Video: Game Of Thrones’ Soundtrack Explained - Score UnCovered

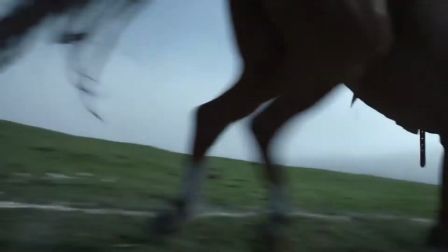[0:08]
Welcome to a new upcoming ongoing series on the channel where I analyze the musical score from some of your favorite movies, TV shows, and video games.
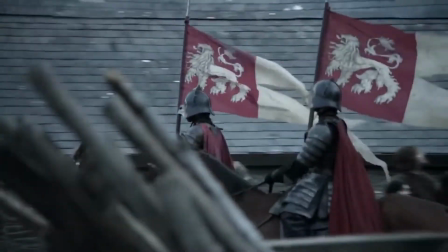[0:16]
It is here where I'll discuss how the soundtrack complements its corresponding title along with how it came to be.
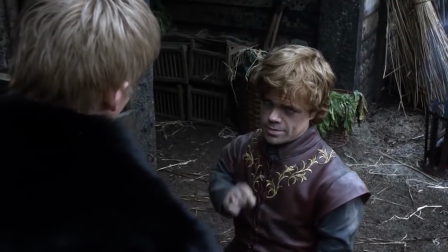[0:23]
In this episode, we dive into the medieval score of HBO's Game of Thrones, composed by Ramin Djawadi.
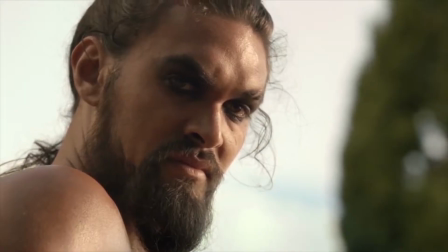[0:29]
As one of the biggest shows on television, its score is no exception for its success.
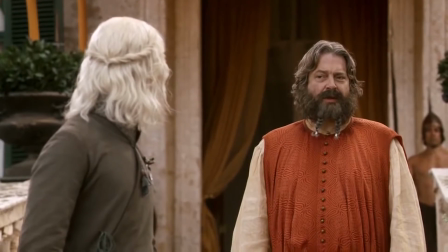[0:34]
We'll talk about Ramin's involvement, how he breaks apart the score into separate themes, and what makes the score successful.
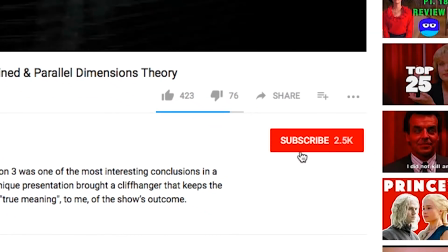[0:41]
Before we start, if you haven't been here before, consider subscribing for more soundtrack and media analysis.
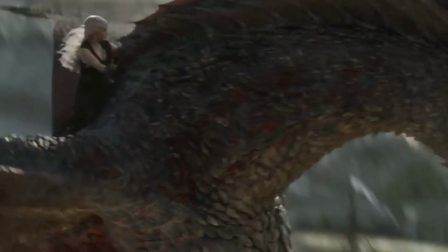[0:47]
With all that said, let's begin.
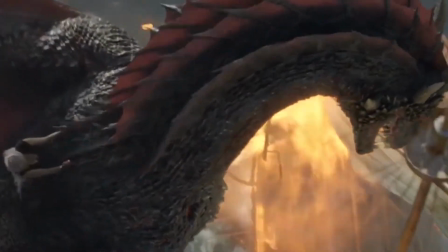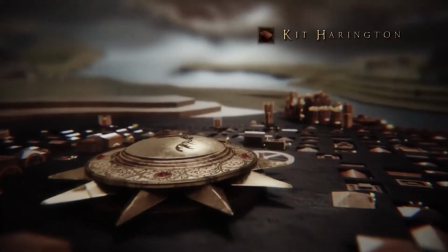[0:58]
Just like every TV series out there, Game of Thrones' title sequence is the watermark for the entire series.
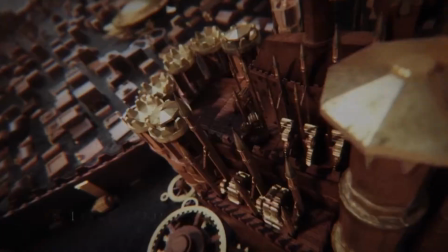[1:04]
In this case, the showrunners David Benioff and D.B.
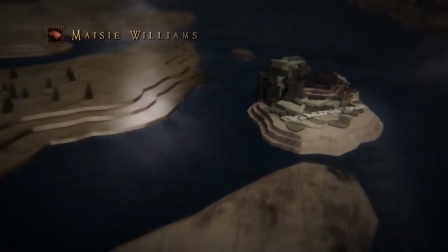[1:07]
Wise wanted the main titles to represent a sense of adventure, as the visuals of the opening credits travel from location to location.
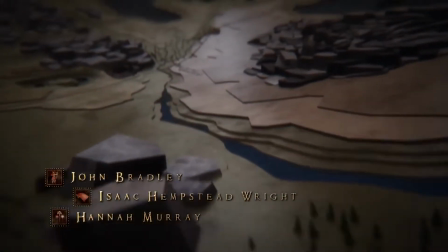[1:15]
Ramin was asked by the creators to avoid violins and flutes, which they believed to be overused instruments in many fantasy themes.
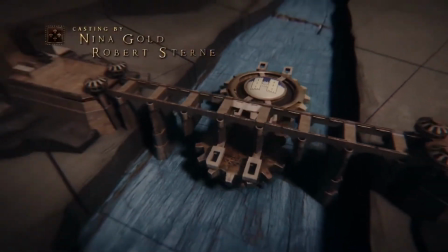[1:23]
And with the cello as the leading instrument, the main theme has a more definite sound to accompany the show's dark theme.
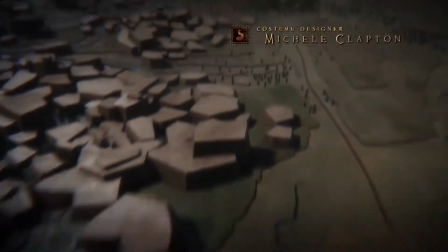[1:29]
In the song's introduction, we are presented with an alternation between a major and a minor key,
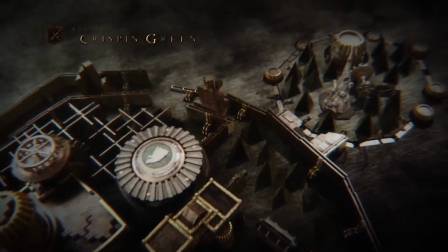[1:34]
which Ramin has specified as an indication of the vital changes and the unforeseeable events in the series.
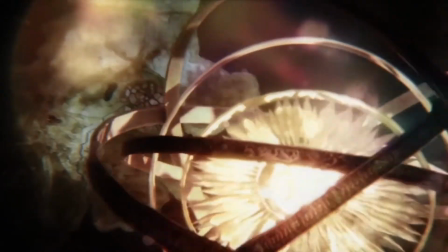[1:40]
He has gone on to say that he wanted a theme of backstabbing and conspiracy to play off in his music.
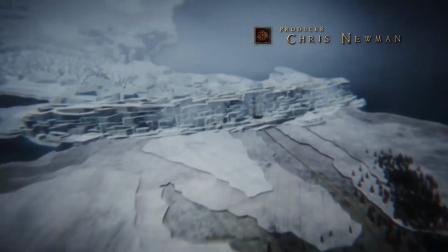[1:46]
Even if the majority of the song is played in minor, there are subtle jumps between the major key, just like the abrupt twists in the show.
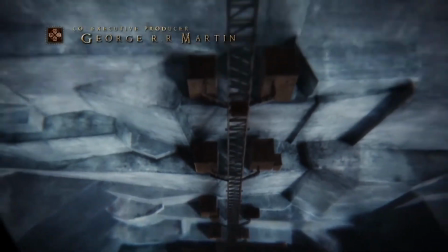[1:53]
Since the main theme serves as the score mascot for the series,
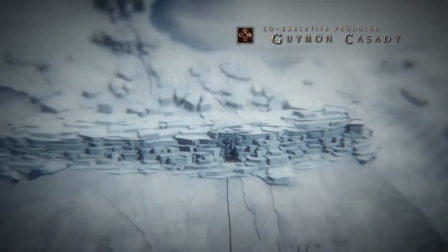[1:57]
it is reprised in smaller portions within the soundtrack to match the global theme of Game of Thrones.
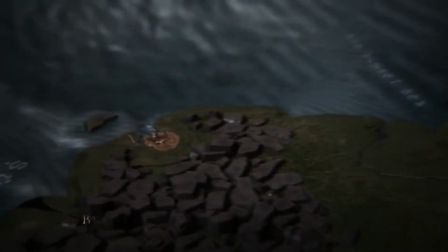[2:03]
With the main theme running near a full 2 minutes long, it's uncommon for a show to carry the viewers through a long introduction.
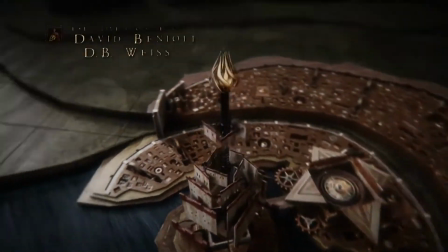[2:10]
But with the high praise for the show's opening titles, who is really complaining?
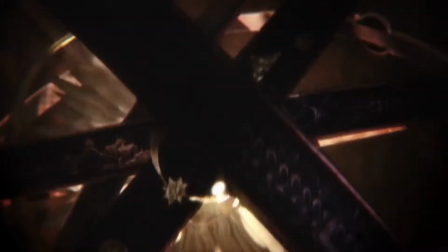[2:15]
Imagine an opening without its score. It's probably Okay, it's still excellent.
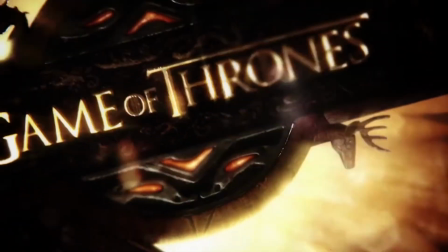[2:21]
But still, this is a soundtrack analysis and I must explain its strengths.
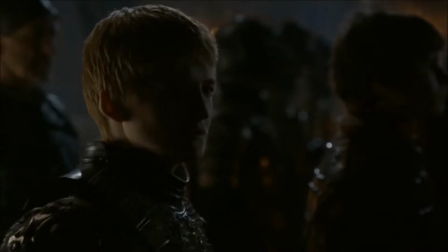[2:27]
To further express the emotion and story at any given time, each house,
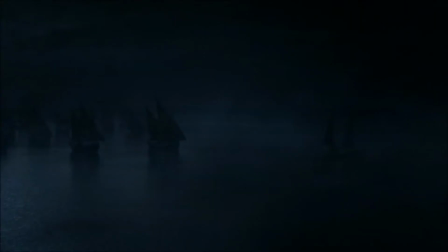[2:33]
along with some key characters and some locations, have an associated theme, or in other words, a leitmotif.
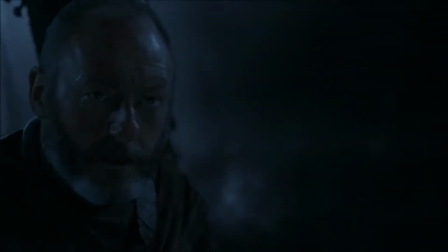[2:39]
Based on the territory of the given house, the theme shadowing said house presents its demeanor.
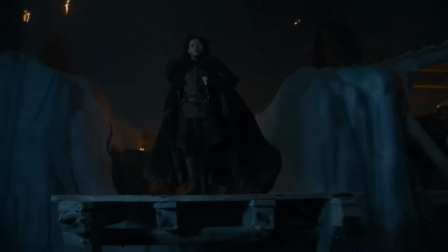[2:45]
The characters who have a theme have a variation from their house's melody, as well as a reflection of their perspective.
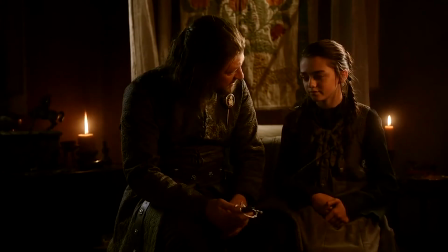[2:52]
For example, Arya Stark's theme from Season 6, Needle,
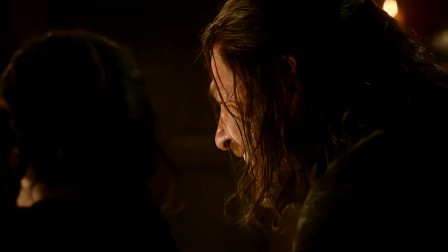[2:55]
gives a conception of the upbeat and fierce path that she has taken, while maintaining a variation of her house's melody.
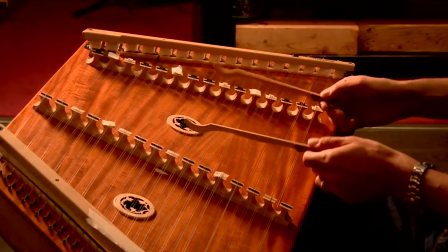[3:02]
The song's main instrument is the hammered dulcimer,
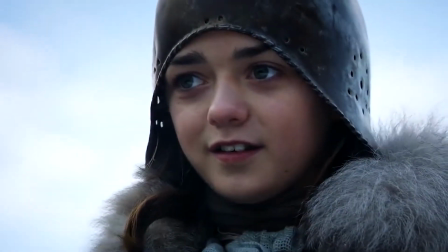[3:05]
which is used as the manifestation of Arya in all of her themes, including Season 1's The Pointy End,
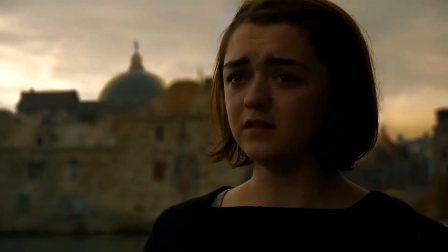[3:14]
and Valar Morghulis from Season 2.
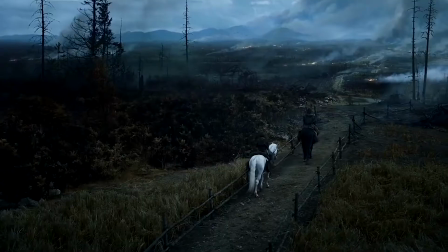[3:20]
Since the show reveals new characters or situations over time, these themes also become more diverse to match the change of the atmosphere.
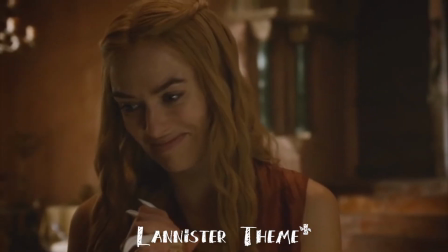[3:27]
The popular theme, Reigns of Castamere, exists as the anthem for the house,
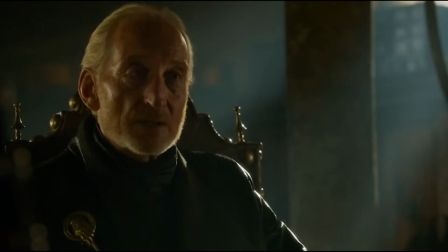[3:32]
but also sets the tune for the majority of the house's themes, such as A Lannister Always Pays Debts, Hear Me Roar,
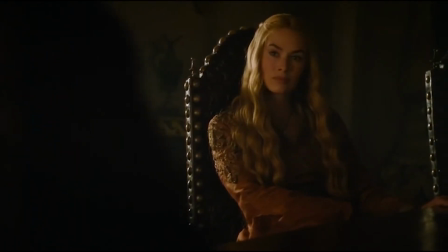[3:39]
and The Queen's Justice. The audience doesn't actually hear a full orchestrated version of Reigns of Castamere until the Red Wedding in Season 3.
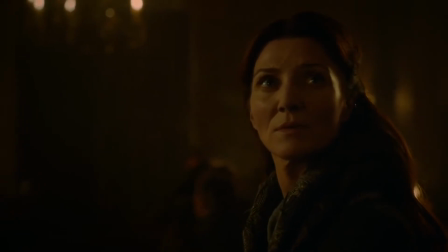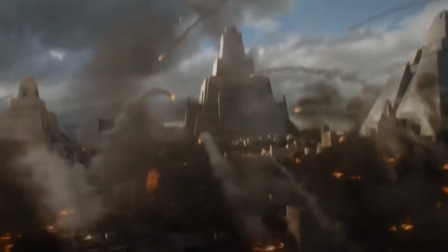[3:53]
Djawadi designated unique instruments for particular foreign locations, groups, and circumstances.
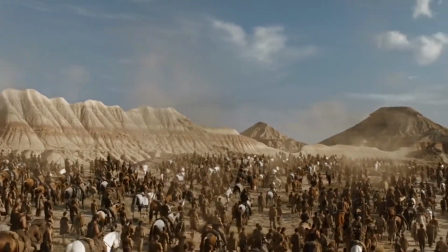[3:58]
For instance, the Armenian Duduk flute depicts the Dothraki race, and the didgeridoo wind instrument is used for the wildlings.
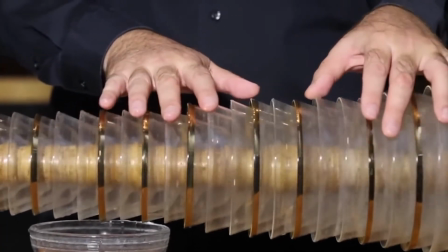[4:06]
The glass harmonica replicates an eerie and chilly sound to signify a theme for the White Walkers.